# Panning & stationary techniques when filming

Now that we've discussed how to reduce the shakiness of our footage, let's identify two basic techniques for filming.
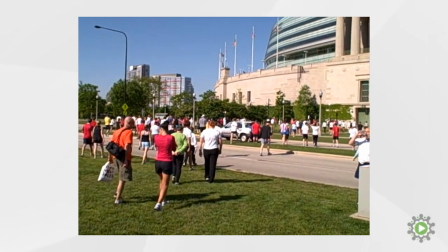A stationary shot is when you keep the camera pointed in one direction.
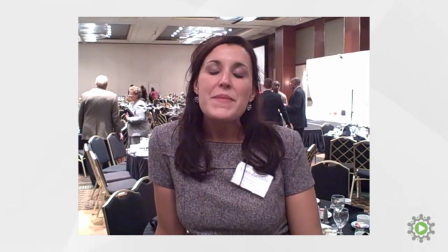This technique helps focus attention on a particular subject or scene and is the standard shot for filming people when speaking on camera.
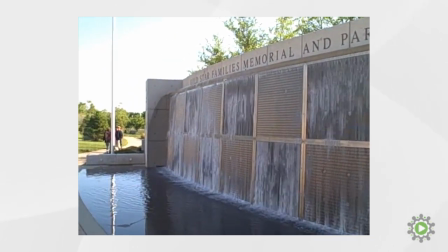A panning shot is when you move the camera from one side to the other. Panning shots are fantastic for showing viewers more of a particular scene,
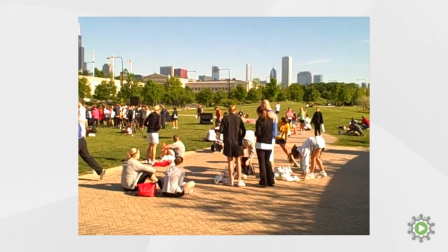focusing on a subject while it's moving, or even just adding some additional interest to your footage. There are two ways to create a substantially smoother panning shot. First, the waist pivot. When you're filming a panning shot where you need to rotate the camera from one side of your body to the other, focus on pivoting at your waist. In doing so, think of your entire upper body as one cohesive entity moving together. Do not just rotate your hands, arms, or feet separately, as this will add some shakiness to your footage. To begin, start by planting your feet shoulder-width apart. Next, engage that second hand. And finally, tuck those elbows. By pivoting your upper body together, you have become a video recording machine. Now it's time to program that machine. Step 2, slow your motion.
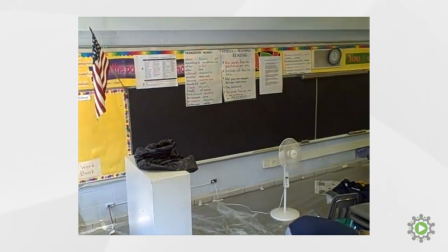As a cameraman, it's important to understand that while filming panning shots, slow, smooth movement produces the best footage for viewing.
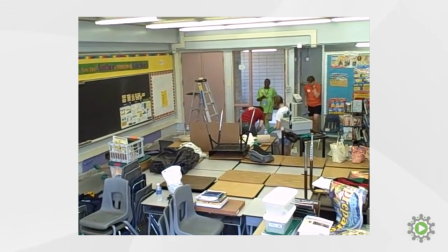We will be incorporating panning shots in the future that will last around 60 seconds, which doesn't sound like much until you're actually filming.
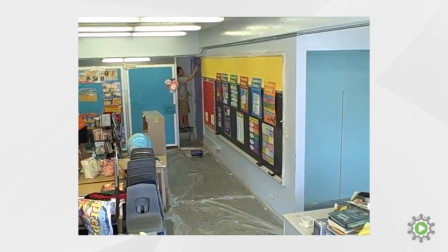As a cameraman, it's important to understand that while filming panning shots, slow, smooth movement produces the best footage for viewing.
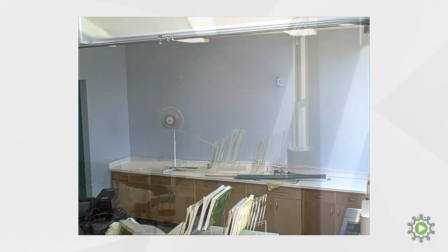We will be incorporating panning shots in the future that will last around 60 seconds, which doesn't sound like much until you're actually filming.
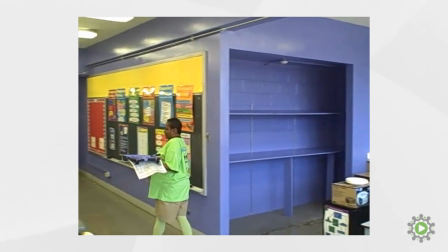A trick to producing smooth camera movement is to consciously pretend to be a tripod pivoting in slow motion.
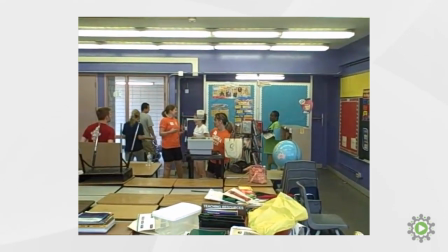It may sound a little odd, but it helps you concentrate on moving only your upper torso. This is opposite your natural tendency, which is to whip from one side to the other in 5 seconds.
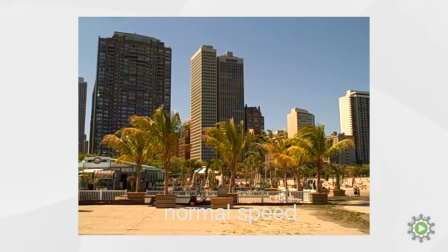It's a fairly common mistake because it works for your eyes, but on video it's almost painful to watch, as demonstrated here.
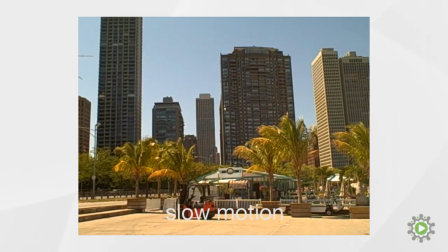Now let's review that same panning shot using our slow motion technique.
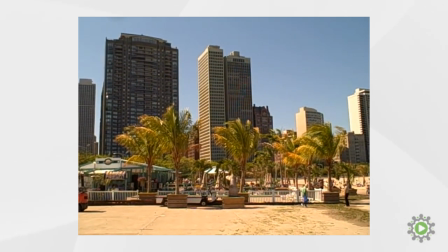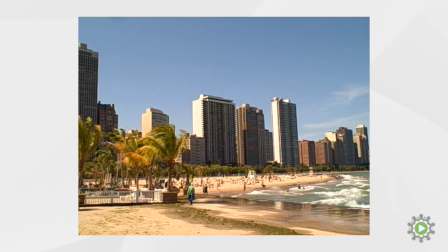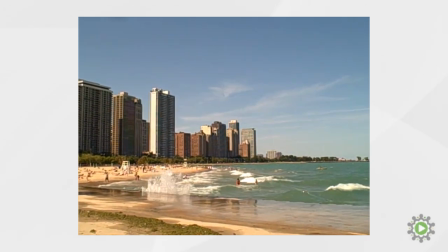At this speed, your viewer is actually able to focus on what you're filming and can immerse themselves within the scene.
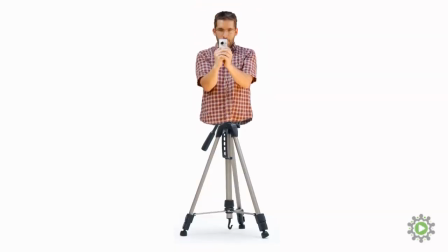And there we have it. You have now learned how to effectively mimic a tripod to produce smoother panning shots.
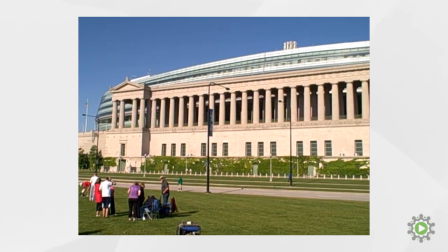Alternating between stationary and panning shots will create some additional interest and movement within your footage.
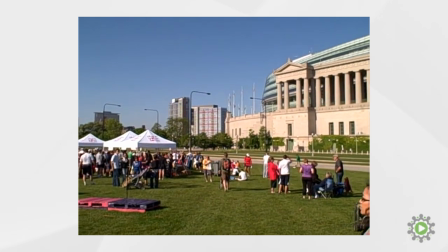And if you want to get tricky, you can even use a combination of the two techniques together.
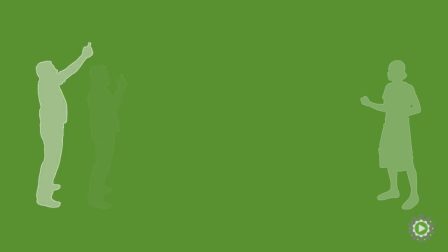In the next episode, we'll discuss how to alter the height of your camera to add some additional variety to your footage.